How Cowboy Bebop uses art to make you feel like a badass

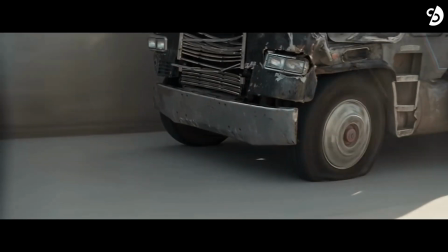[0:00]
I love action movies. The thrill of the chase, the likable yet empathetic protagonist trying to do what's right,
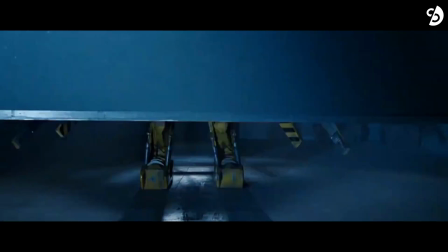[0:09]
going through hellish encounters and barely surviving due to their resilience and wit.
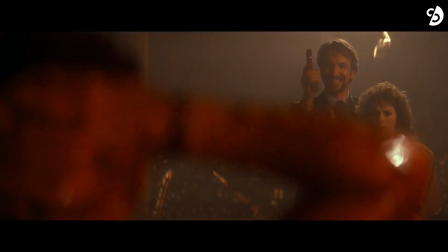[0:15]
And finally, when all the chips are down,
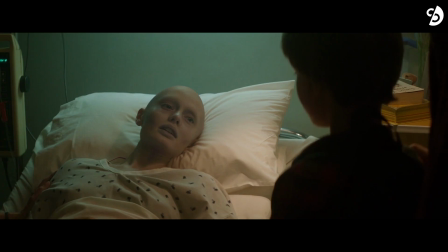[0:17]
that sweet callback to that seemingly insignificant detail set up previously that the audience surely overlooked,
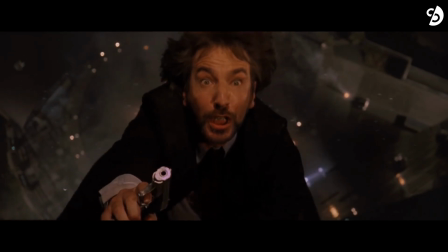[0:25]
resulting in this satisfying climax that people will remember for years to come.
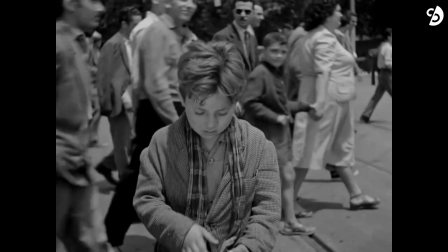[0:31]
On the surface, action movies can appear to be the middle child of the cinema siblings, often misunderstood,
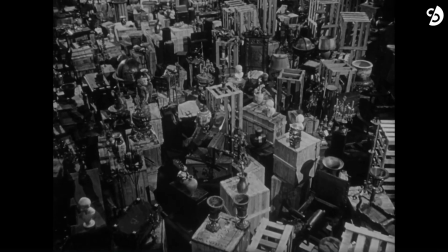[0:38]
overlooked, and not given enough respect, especially when it comes to people discussing their favorite movies.
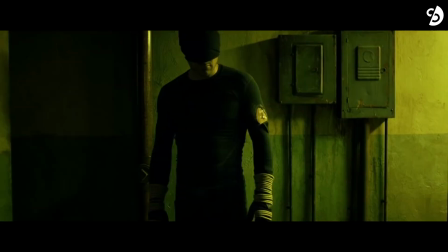[0:45]
Similarly, if you were to ask people who love action movies, what makes a great action set piece, more often than not,
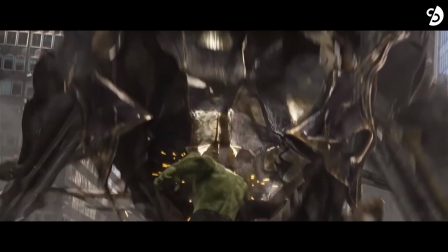[0:53]
you'll get the same answer: the fight choreography, the background score, or who plays the role of the protagonist.
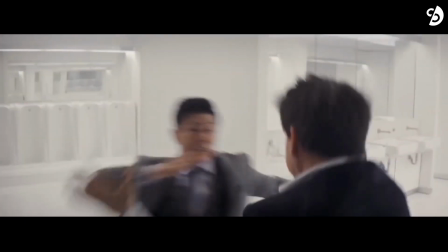[1:01]
And truth be told, all of these are technically right answers.
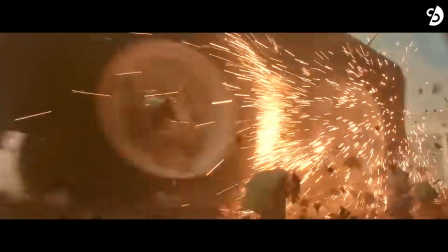[1:06]
But one of the most important things that people tend to overlook is what I like to call the geography of the set piece.
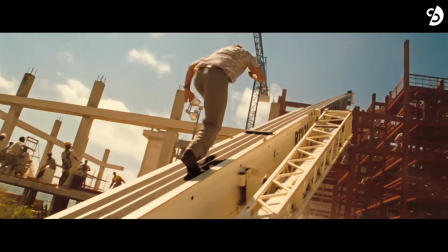[1:13]
That is, the location where it takes place, how it progresses, and where the characters are located at any given time.
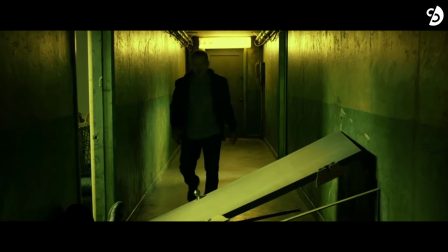[1:22]
One last thing I need to talk about before I set sights on Cowboy Bebop, and that is perspective.
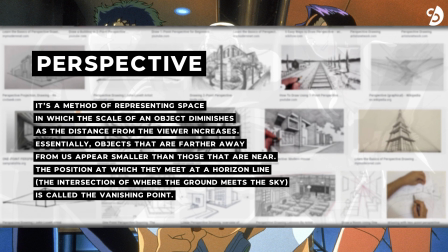[1:28]
More specifically, how it's used in drawing and illustration.
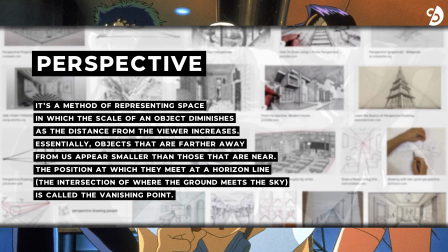[1:33]
Without getting into too much detail, I'm sure that you've seen images like these. This is an example of one-point perspective.
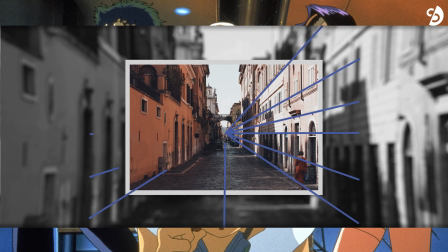[1:41]
Notice how all the lines converge at a single point. This point is called the vanishing point.
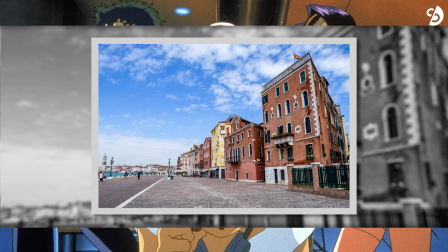[1:48]
This is an example of two-point perspective. As the name suggests, there are 2 points of convergence.
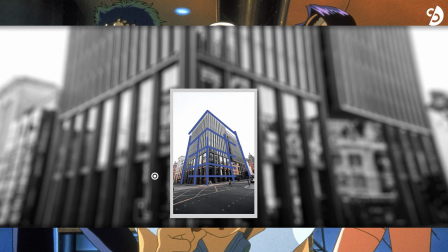[1:55]
Similarly, 3-point perspective with 3 points of convergence.
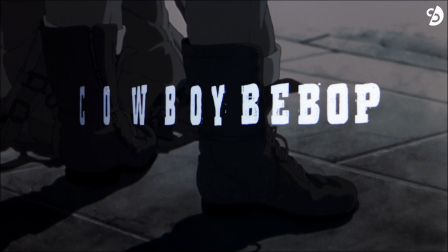[1:59]
Now, that being said, let's get into Cowboy Bebop, specifically the 2001 movie,
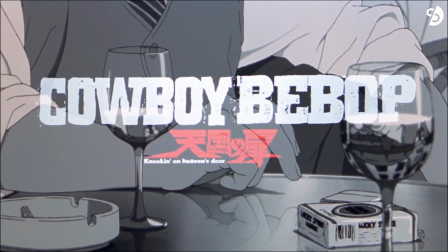[2:05]
and why it makes us, the audience, feel like a badass. Our hero emerges from darkness and into the light.
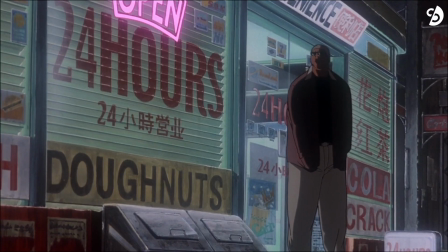[2:13]
This light is coming from the departmental store, setting up the location of the set piece.
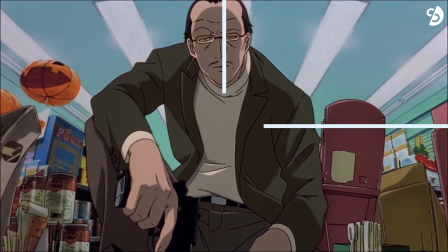[2:19]
We are introduced to the bad guy. He's at the center of the screen, taking the majority of the space.
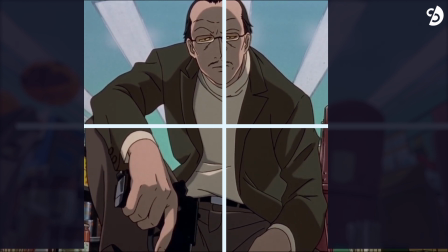[2:25]
Notice the lights on the ceiling.
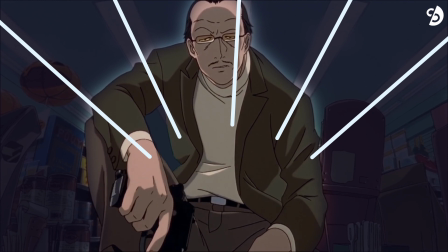[2:27]
All of them converge on the character, making us focus on him and not on any of the background props. This is done so that we take the bad guy seriously.
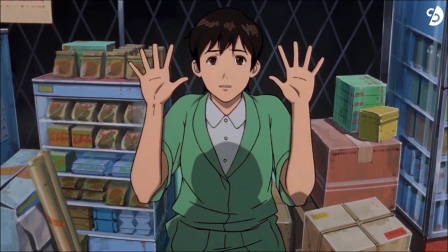[2:37]
The store employee is looking up at the camera, with the shadow of the aggressor looming over her, establishing the power dynamic.
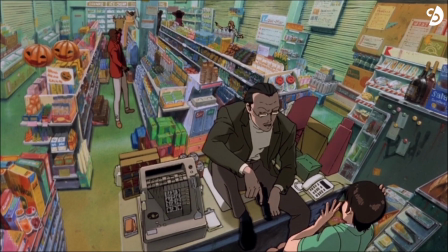[2:45]
Now that the basic premise has been set up, we move on to the background.
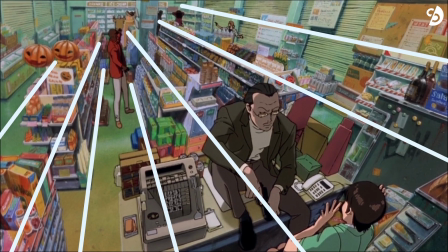[2:50]
Here, using one-point perspective, our eyes are guided to the robber in the red jacket.
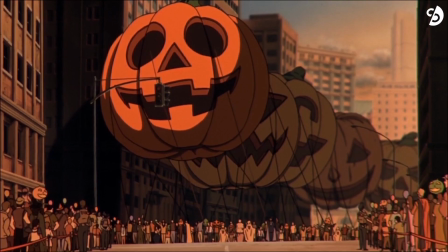[2:55]
The Halloween pumpkins beside him cleverly foreshadow the last act of the movie, and the hostages at the back.
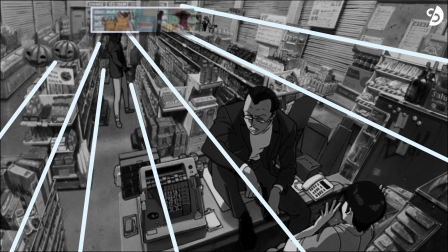[3:01]
The scene plays long enough for us to take a look around and notice the robber at the right as well.
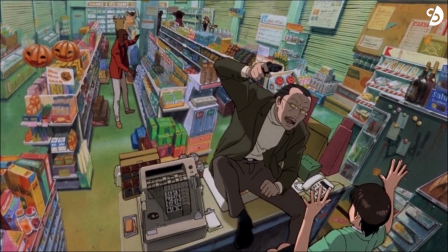[3:07]
And just as things start to feel stretched out, that's when the gun goes off, brilliantly establishing Jet Black's location.
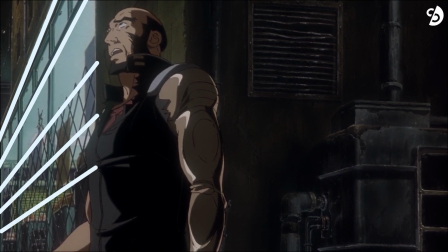[3:15]
Again, look at the use of perspective here. Our eyes automatically move to the window that the bullet went through.
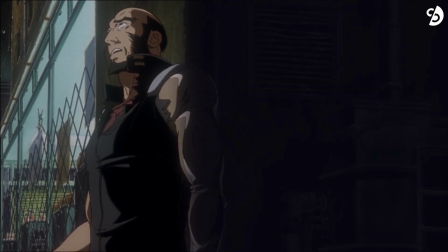[3:22]
Notice how Jet is framed to the left, with negative space behind him,
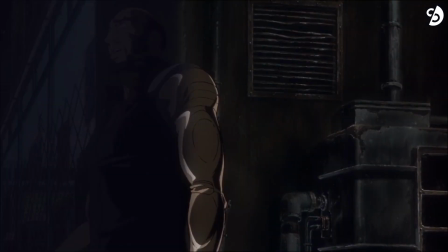[3:27]
subliminally informing us that he is going to go screen right, into the dark alley, or take an indirect route, which later on he does take,
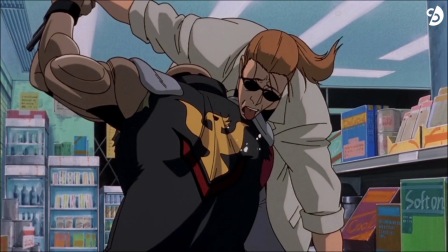[3:35]
bursting through the ceiling vent. Another brilliant use of one-point perspective.
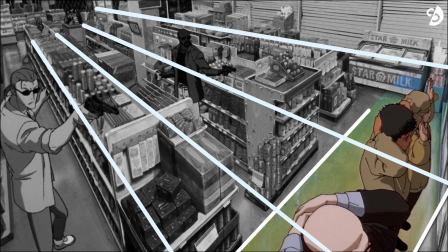[3:40]
This shot organically takes our eyes from the hostages on the right, followed by the robbers, and all the way to the counter.
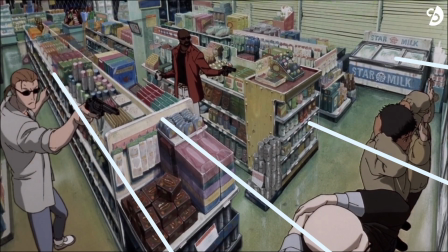[3:47]
And what do we get next? The shot of the counter.
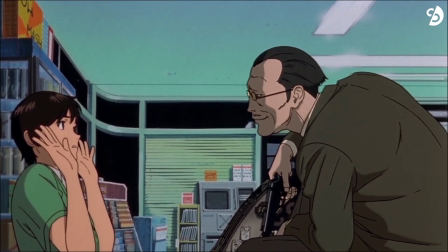[3:50]
After a little bit of exposition by the bad guy, further fleshing out his character, our hero finally reaches the location.
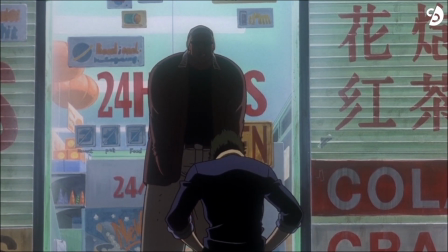[3:58]
He's unfazed by the warning to stay away, and uses the classic distraction to sucker kick the guard outside.
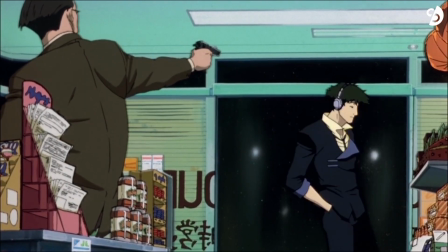[4:06]
This pan to the right clearly signifies a shift in power dynamic. Again, the use of perspective makes us focus on Spike.
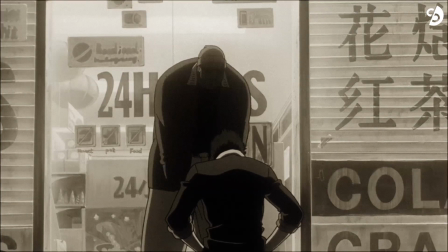[4:14]
And since we've already seen his deception tactic, we can correctly guess what's going to happen next.
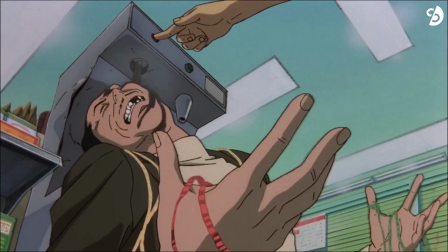[4:21]
This shot of Spike using the environment to his advantage further proves that his
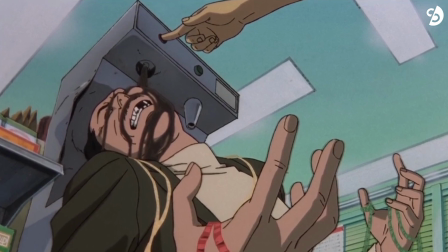[4:26]
cool and uncaring demeanor is an act he puts on to make his enemies underestimate him.
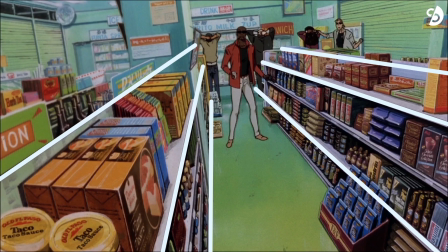[4:32]
One-point perspective at play again, making us focus on the robber in the red jacket,
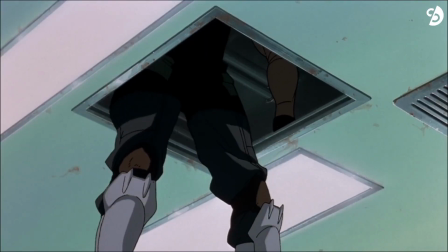[4:36]
distracting us enough for Jet to burst through the vent and take down the other thug.
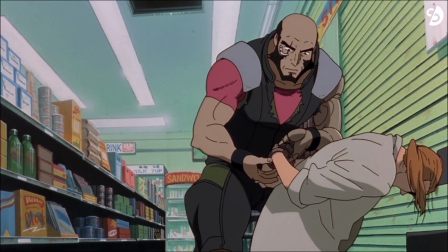[4:41]
With everyone taken care of, we get this false sense of security, only for the third henchman to reveal himself.
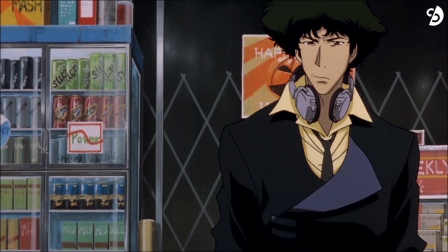[4:50]
He holds the old woman hostage, and now we have a classic standoff, represented by this shot with the help of two-point perspective.
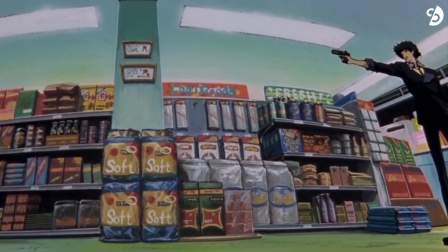[4:57]
Our eyes go through this to and fro motion, bouncing between the robber and Spike, hence creating this tension.
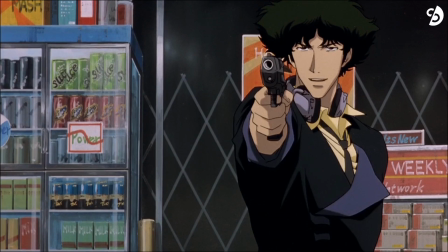[5:04]
Here we are also introduced to another plot point. Spike, at least on the surface, doesn't care about bystanders.
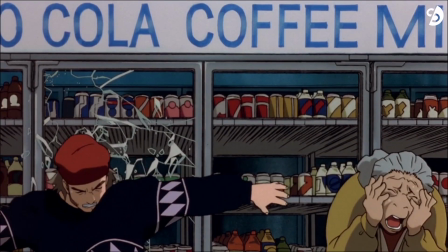[5:11]
We'll get back to it later. Anyways, he defeats the bad guy, end of set piece 1.
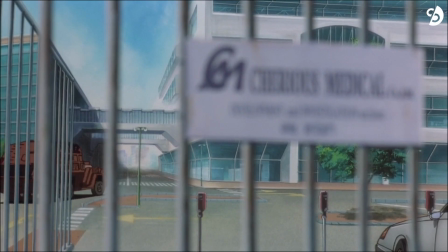[5:16]
Moving on to the second set piece. Spike has to infiltrate the Cheerios medical building.
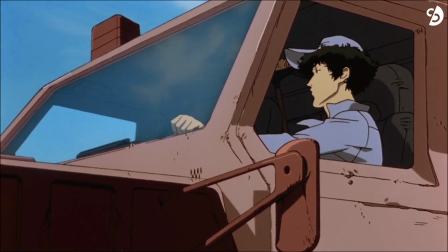[5:23]
He does so by stealing the tortoise cleaning truck. Unlike in the departmental store previously, here Spike has to gather the info himself, and we follow along.
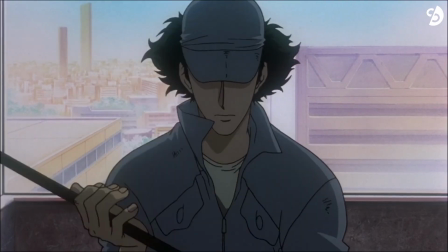[5:32]
He disguises himself as a cleaner and gets caught by Elektra.
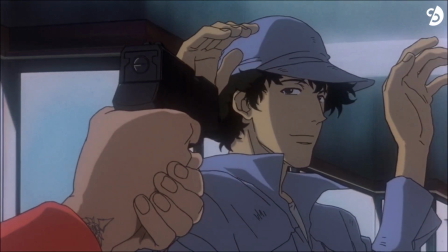[5:35]
Before their fight sequence starts, he mentions Elektra's red jacket, and after a few seconds of back and forth, he takes out a coin.
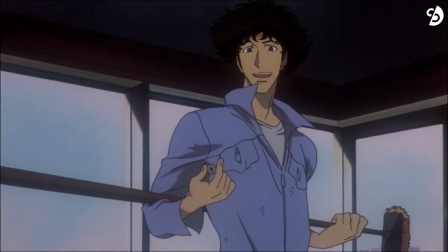[5:42]
Again, trying to use his smooth talking ways to get an advantage. He fails and the fight continues.
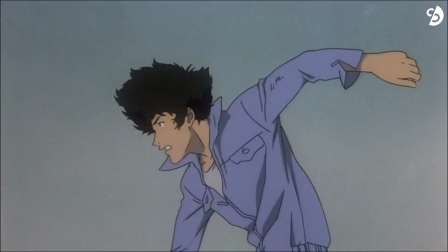[5:48]
However, after witnessing 2 armed guards approaching him, Spike decides to flee. He uses the environment to his advantage, but finds his passage blocked.
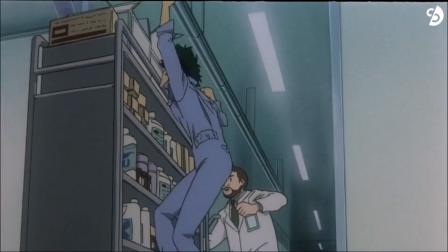[5:58]
He solves this problem by climbing over it, followed by this shot.
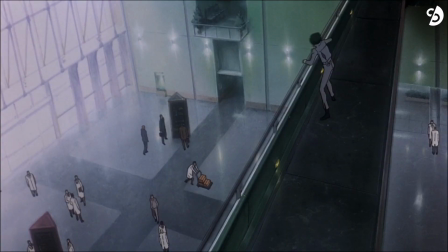[6:03]
By looking at the way it's framed, we subconsciously know Spike is going to jump, which he does,
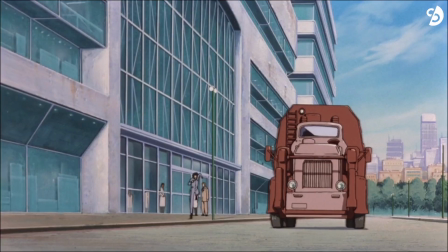[6:09]
and then takes cover in the crowd to run out of the building. Here we have a callback to the cleaning truck from the beginning of the set piece.
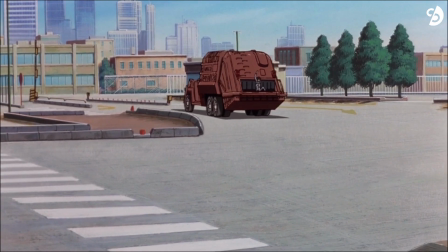[6:17]
He gets on it, but before he can escape, Elektra has the gates closed.
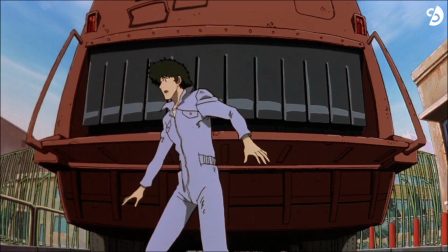[6:22]
Spike is trapped.
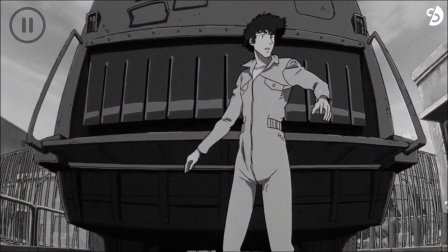[6:24]
If I pause the video right here and ask you to take a guess what happens next, I'm pretty sure most of you will say he's going to climb on top of the truck and jump over the gate.
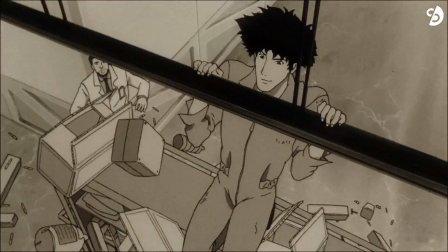[6:33]
Which again he does, by showing us Spike solving a problem previously, then presenting a similar problem again.
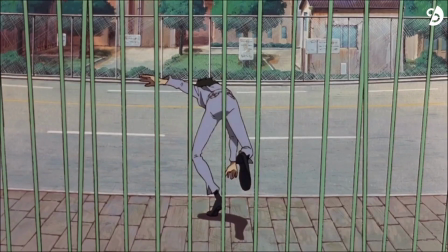[6:41]
Cowboy Bebop trains us to correctly guess what Spike is going to do next.
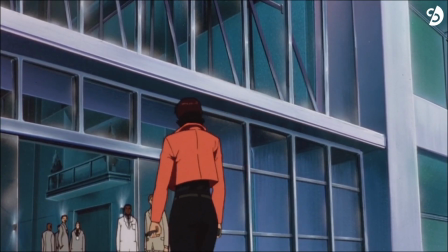[6:46]
This is a trick used by writers to make characters relatable, and in this case, since Spike is a badass, we kind of feel the same way as well.
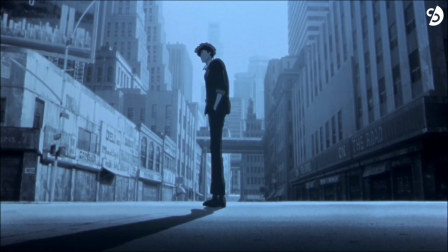[6:53]
But what happens when Spike is out of his element, stuck at a place he can't use to his advantage?
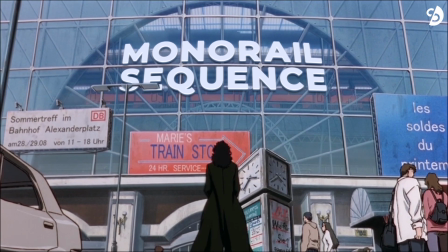[6:59]
This is the part where we talk about the monorail sequence. Spike intercepts a call made to Elektra's cell phone about the location of Vincent.
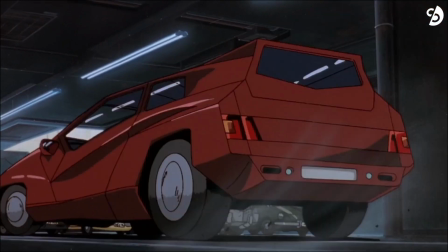[7:07]
He's doing so with the help of a tracker he planted while fighting her. During my first time viewing it, I never questioned how the tracker got there in the first place.
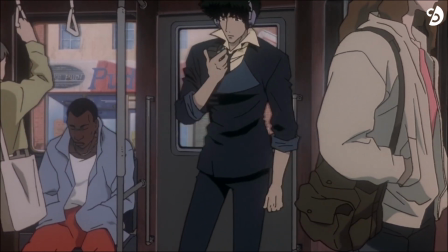[7:15]
I just accepted it. However, going back to it, I realized Spike compliments Elektra's red jacket and presents a coin.
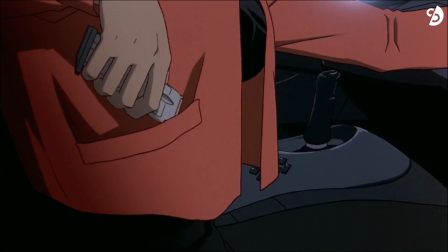[7:23]
So later on, when we find that the coin is inside Elektra's jacket, we can put 2 and 2 together.
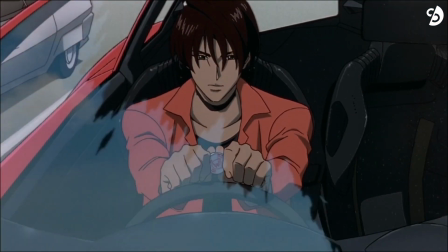[7:28]
That being said, the tracker is discovered and destroyed. Spike has limited info and has to rush to the station.
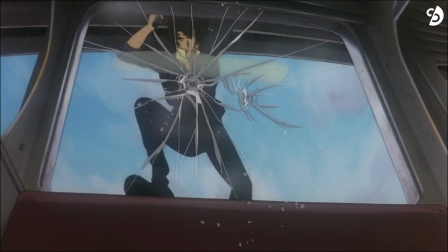[7:35]
He barely makes it on time and shoots the window to get inside. Before proceeding, I'd like to point out one thing.
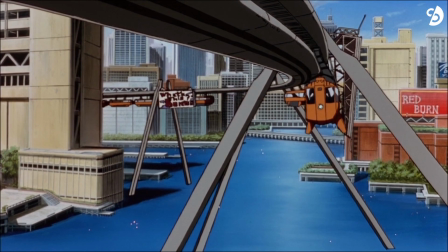[7:42]
As mentioned previously, this sequence takes place inside of a monorail.
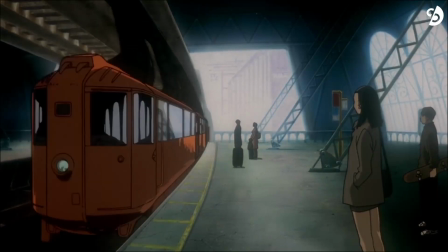[7:45]
Unlike the departmental store and the office building, inside a coach of a train, you can only move forwards or backwards, but not sideways.
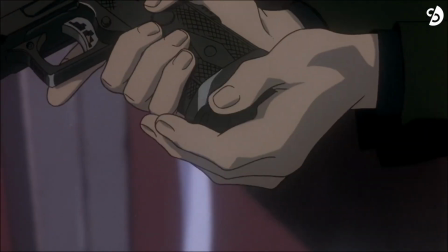[7:53]
So essentially, Spike is trapped inside a metal box. This fact is further emphasized by the framing and the use of one-point perspective.
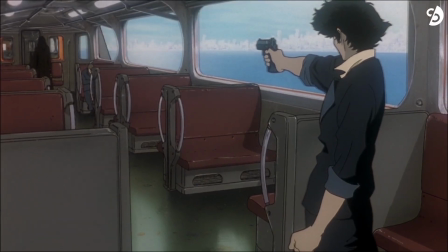[8:02]
At the beginning, Spike is framed as the dominant character, reflecting his confident persona.
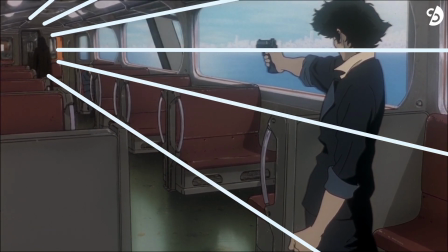[8:07]
All the lines converge on Vincent, again guiding our eyes to what's important.
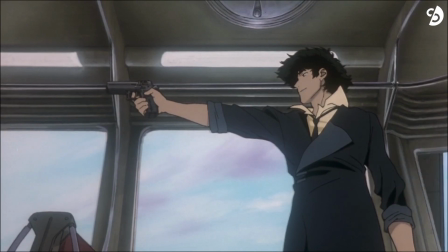[8:12]
The next shot frames Spike similarly.